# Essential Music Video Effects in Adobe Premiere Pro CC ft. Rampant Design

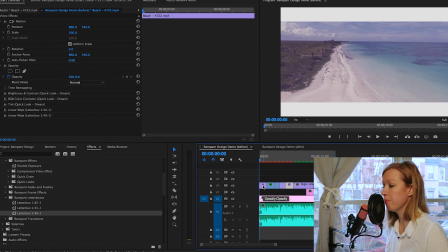265s
So next, what I'm going to do is do the bump-in effect that I started off this first clip with.
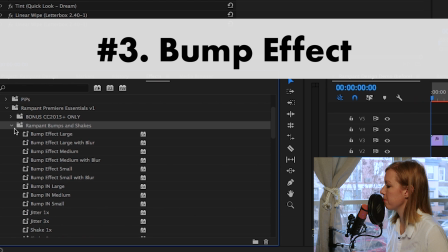271s
So if you go over here into your project panel, you're gonna go to Bumps and Shakes, and what I used was the bump effect medium with blur.
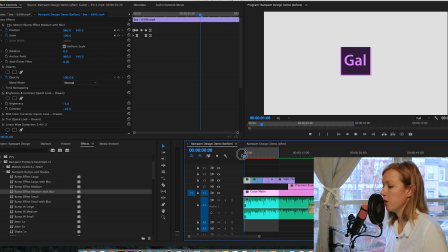280s
So I clicked that, dragged it on this clip. So what I'm going to do is just render this first clip for you so you can see what that bump in looks like.
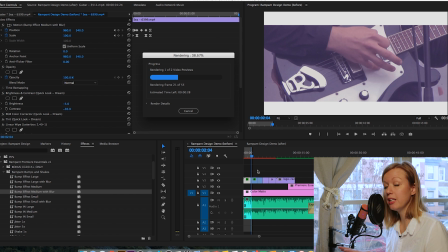291s
And you can completely modify this.
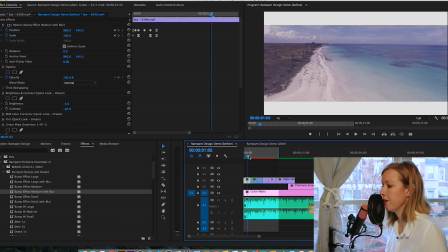294s
So you see here, after it rendered, it created this really cool bump in effect to go along with the music, right? So it looks really nice. And then what I did was I added text to make it more dynamic here.
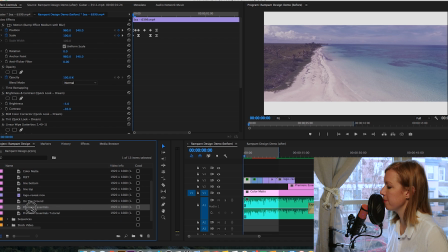308s
So I created a text previously here called Premiere Essentials, and I'm just gonna drag this title on top of the footage.
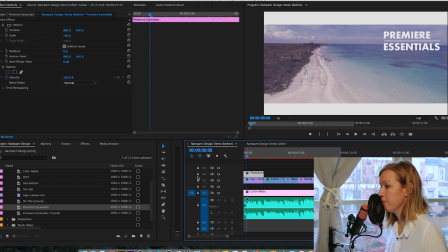317s
So I added the text here, right? So I'm going to click on this clip and I'm going to add an effect to the text to have it animate in.
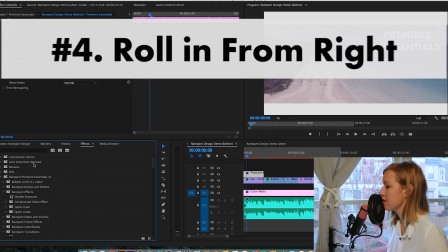325s
I'm going to use one of Rampant's transitions here. So if I go under the folder Rampant Transitions, what I used was the roll in from right.
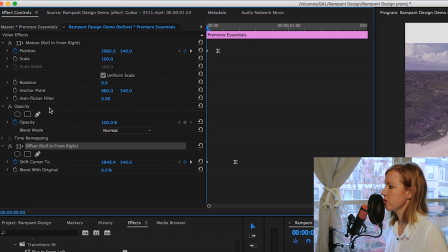335s
So I'm going to click and drag this onto the clip here. So you can see that there's two parts of this effect from the roll in from the right. You can notice that because it says roll in from the right in parentheses here as well in the offset. So you can adjust the sort of speed of the effect by pulling it in, it becomes faster.
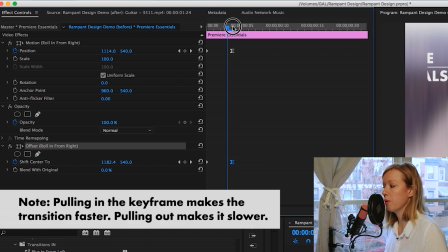354s
If you pull it out, it becomes slower. So I'm going to pull it in to be a little bit faster here.
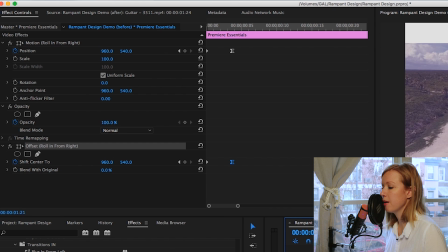359s
And as you can see, now you'll have to re-render it again. For the sake of time, I'm just going to keep moving along here and then we'll render it at the end to see how it looks, okay?
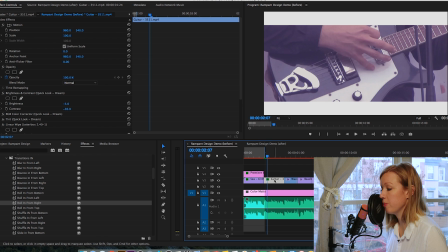368s
So the next effect that I added inside of this opening sequence was a strobe effect on this guitar.
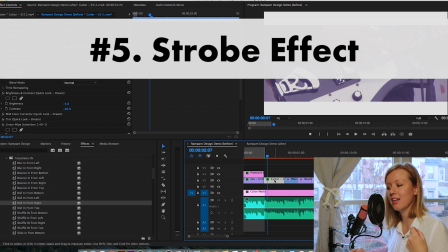373s
So as you get that, like when the guitar comes in, it has that nice rhythm and I wanted to sort of match that with the strobe light.
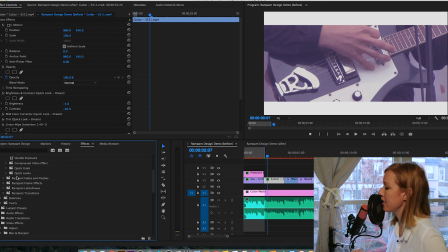379s
So what I did was I went to Rampant Fades and Flashes. And if you scroll down, there's a strobe effect, okay? I'm gonna just go ahead and drag that strobe effect here.
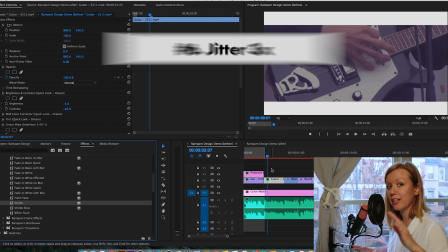390s
And I also added a jitter effect to sort of move with the beat of the music.
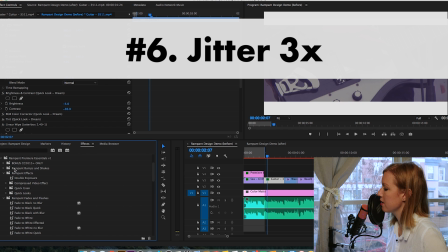395s
So I went to Bumps and Shakes and I took a jitter effect times 3.
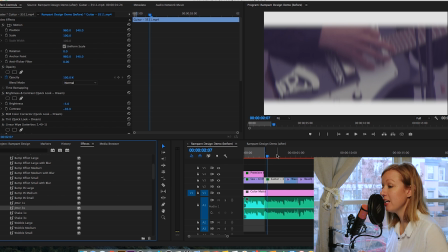401s
I'm just going to drag and drop it on there. And then in the actual final design, you'll notice that I have
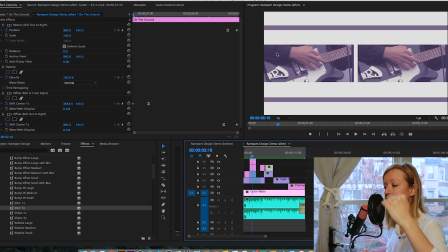409s
different frames happening to sort of break it up and make it kind of cool to look at.
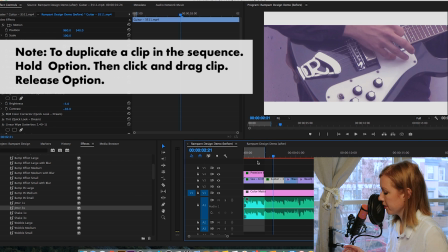415s
So to do that, what I did was I duplicated the clip by hitting Option, click, drag and drop.
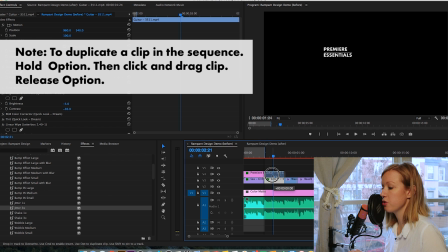422s
So now there's two of them.
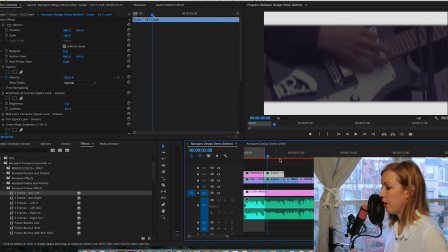423s
So after I duplicated the clip here in the timeline, to add that effect where it comes in from the left and from the right,
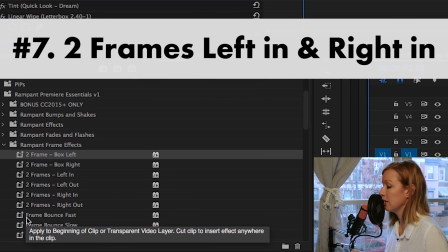432s
I selected two frames left in on one layer.
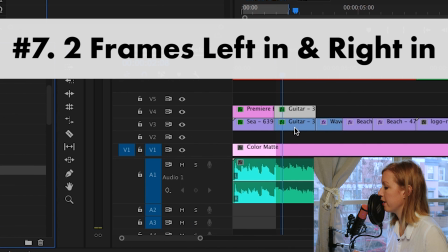437s
And then on the second layer, I did two frames right in.
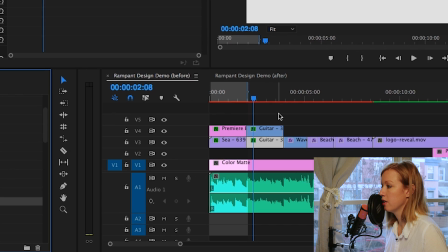444s
So now you can see that they slide in like so.
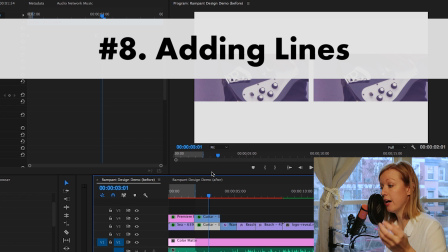448s
And then I added just two lines as title layers on top of this.
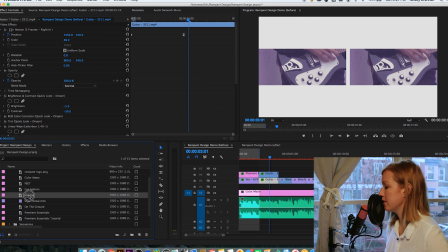453s
So I created two lines with the title tool. I'm just gonna drag that line up here. And I'm going to drag the bottom line on top here.
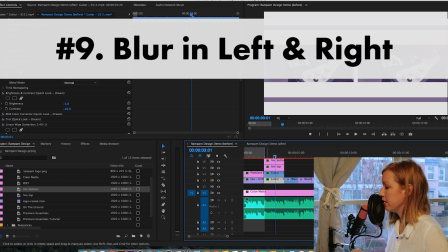467s
And I also added transitions to this as well. I selected the blur in from right transition.
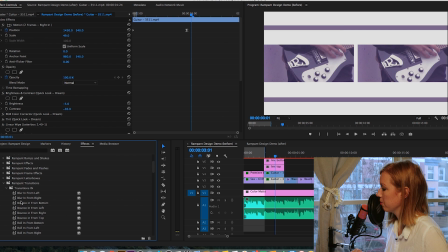475s
So blur in from left on one on the line bottom and the blur in from right on the top layer.
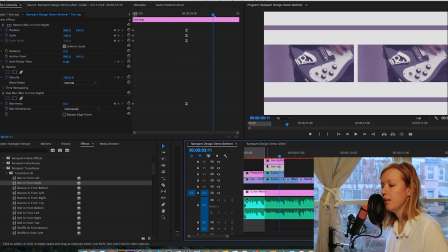485s
So now you can see that they both come in like so, right? And you can adjust the rate at which the lines come in. If you want, if you select the line top, you can click and highlight these keyframes here.
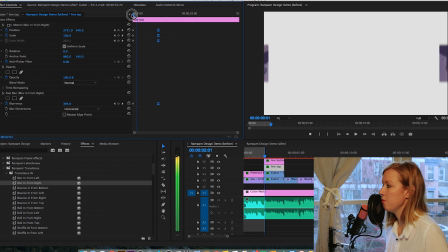501s
And if you drag it in, you can make the effect go faster, okay?
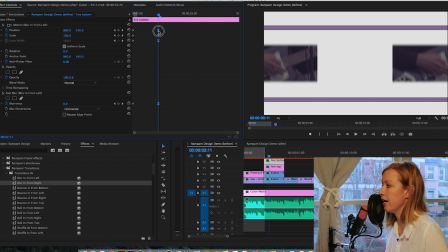506s
And you can do the same with the bottom one as well. Click, drag, highlight, pull it in so it's faster, okay?
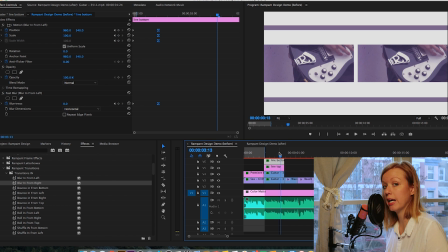512s
You can also drag it out to make it slower.